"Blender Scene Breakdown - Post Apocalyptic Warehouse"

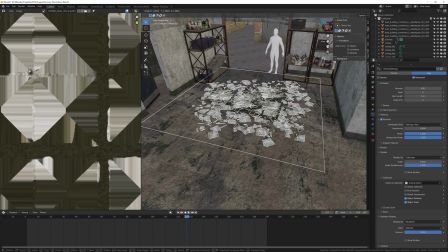8:29 I also used a particle system to scatter a few ceiling pieces on the floor. For most of the vegetation in my renders, I make use of the Grasweide add-on, which is kind of pricey, but I believe it's worth every penny. but there is also a free version if you want to save some money.
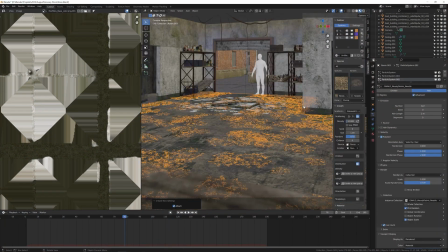8:49 In weight paint mode I can paint where I want my vegetation to be.
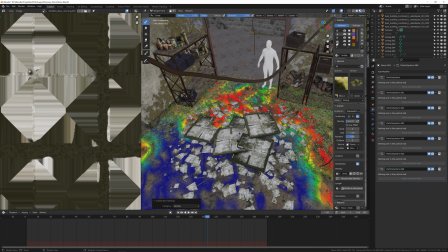8:54 When it comes to plants and nature it is very important to add as many layers of different species as possible.
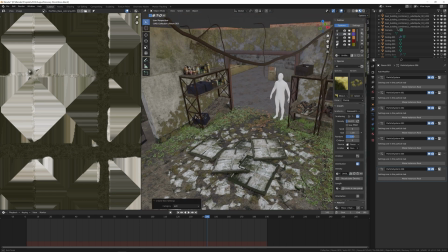9:01 Well, as many as your computer can handle.
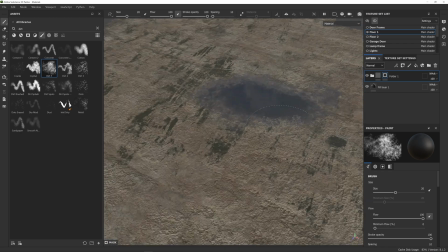9:04 The floor in the foreground was still looking too clean so I went back at the substance painter and painted some puddles.
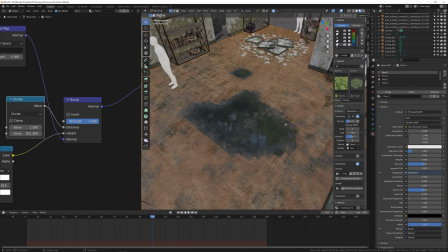9:11 I removed the parts of the emitter that overlapped the puddles so that there wouldn't be any
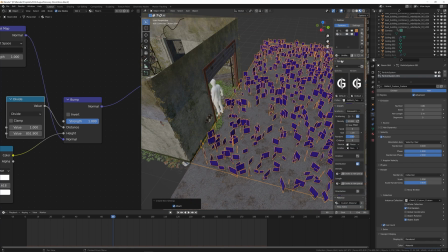9:16 plants floating over the water the outside definitely needed to be greener thus i
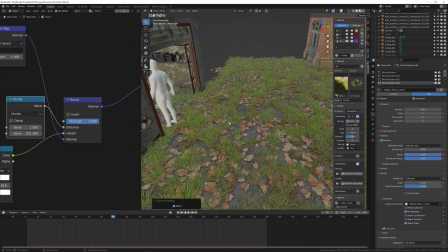9:21 applied a similar particle system on the street but i didn't make it as dense because
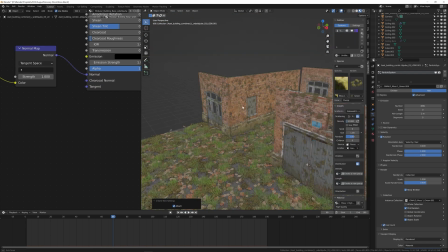9:26 it's relatively far away from the camera so i actually went outside and picked up some cardboard from the trash to take photos off yeah i know those slippers are pretty stylish Anyway,
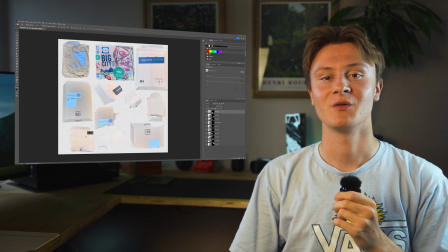9:41 I imported all the pictures into photoshop, removed the background and made it into an image texture.
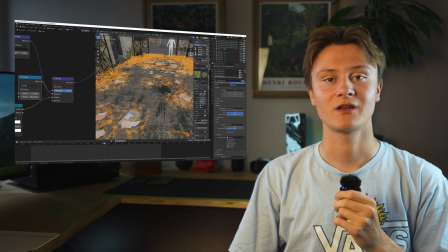9:47 Then I cut out all the pieces and scattered them using a particle system.
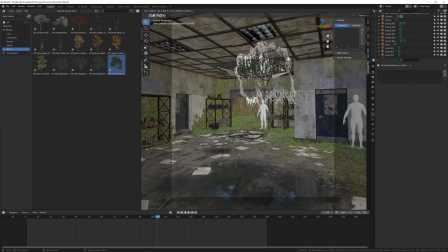9:55 I bought a tree pack a while back, but there are so many free trees online, so that shouldn't be a problem for anyone.
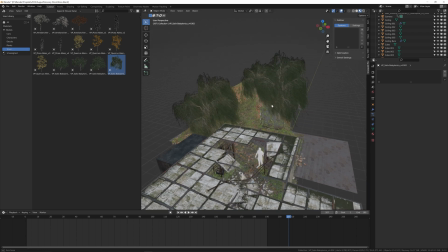10:02 For this scene they don't even have to be super detailed. Next I added some plants to the roof.
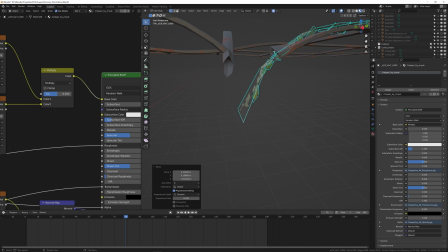10:09 I started with some ivy models I got from Megascans and used Graswald to create a few more different plants on top of the roof.
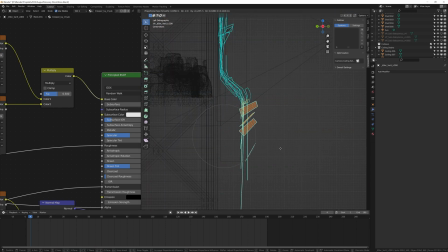10:18 I placed an ivy branch in front of the camera to make the framing a little bit nicer. Then I had the idea of water dripping from the ceiling,
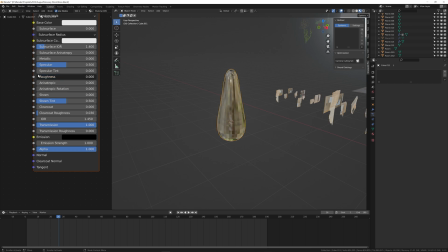10:26 so I modeled a water droplet and I used a particle emitter system to emit it from the ceiling. Then I actually went outside again to take a video of a tree.
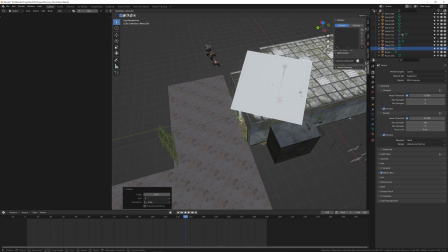10:37 I projected that clip onto a plane and put it in front of the sunlight to get some realistic shadows on the floor.
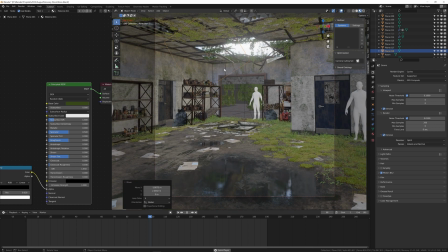10:45 Then I also duplicated the plane to make it look like the trees in the background were moving.
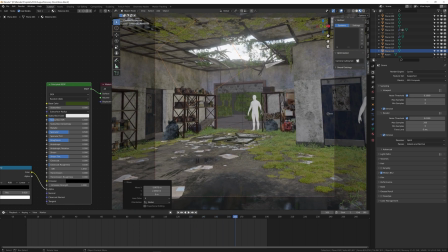10:50 I still needed to add clouds and a sky, which I did by putting this image onto an emission plane in the background.
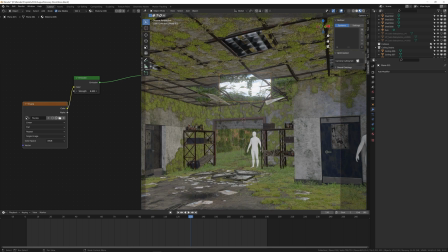10:57 And there's a sky.
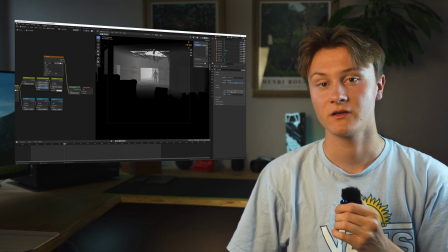11:01 My favorite way to add fog into the scene is the mist pass. It doesn't add any render time and it can be adjusted after the render.
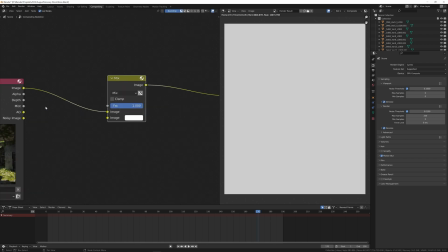11:09 After rendering you can now mix the image output with the mist as a factor and set the color of the fog in the bottom socket.
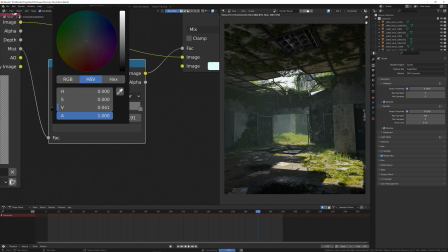11:18 A color ramp node is great for adjusting the intensity. Next I'd like to use the glare node and set it to fog glow to get a nice glare effect.
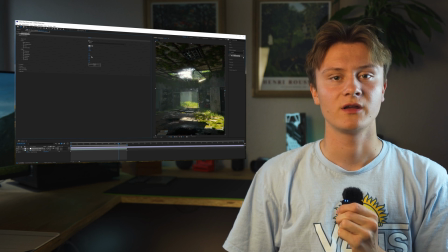11:26 The last step is color grading in after effects. I see that a lot of beginners forget to color grade their artwork but in my opinion it is
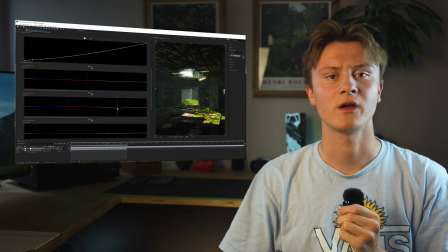11:34 one of the most important and easiest ways to elevate your artwork to the next level.
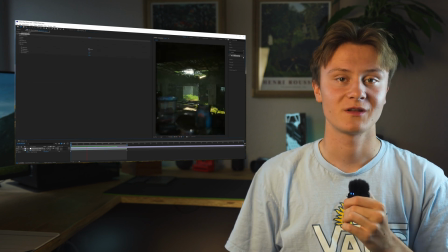11:39 Well, and that's basically it.
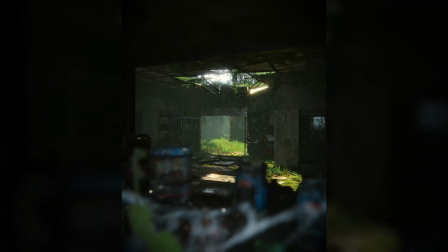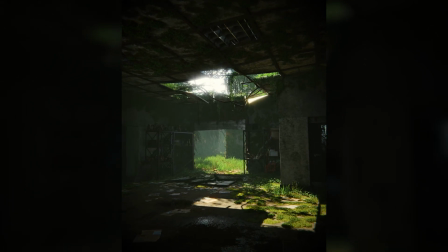If you guys enjoyed my breakdown of this scene, feel free to subscribe. From now on, I will be uploading every other week. And if you like really enjoyed this video, you can join my Patreon, where I will upload my models and future Blender scenes, also this one. Bye!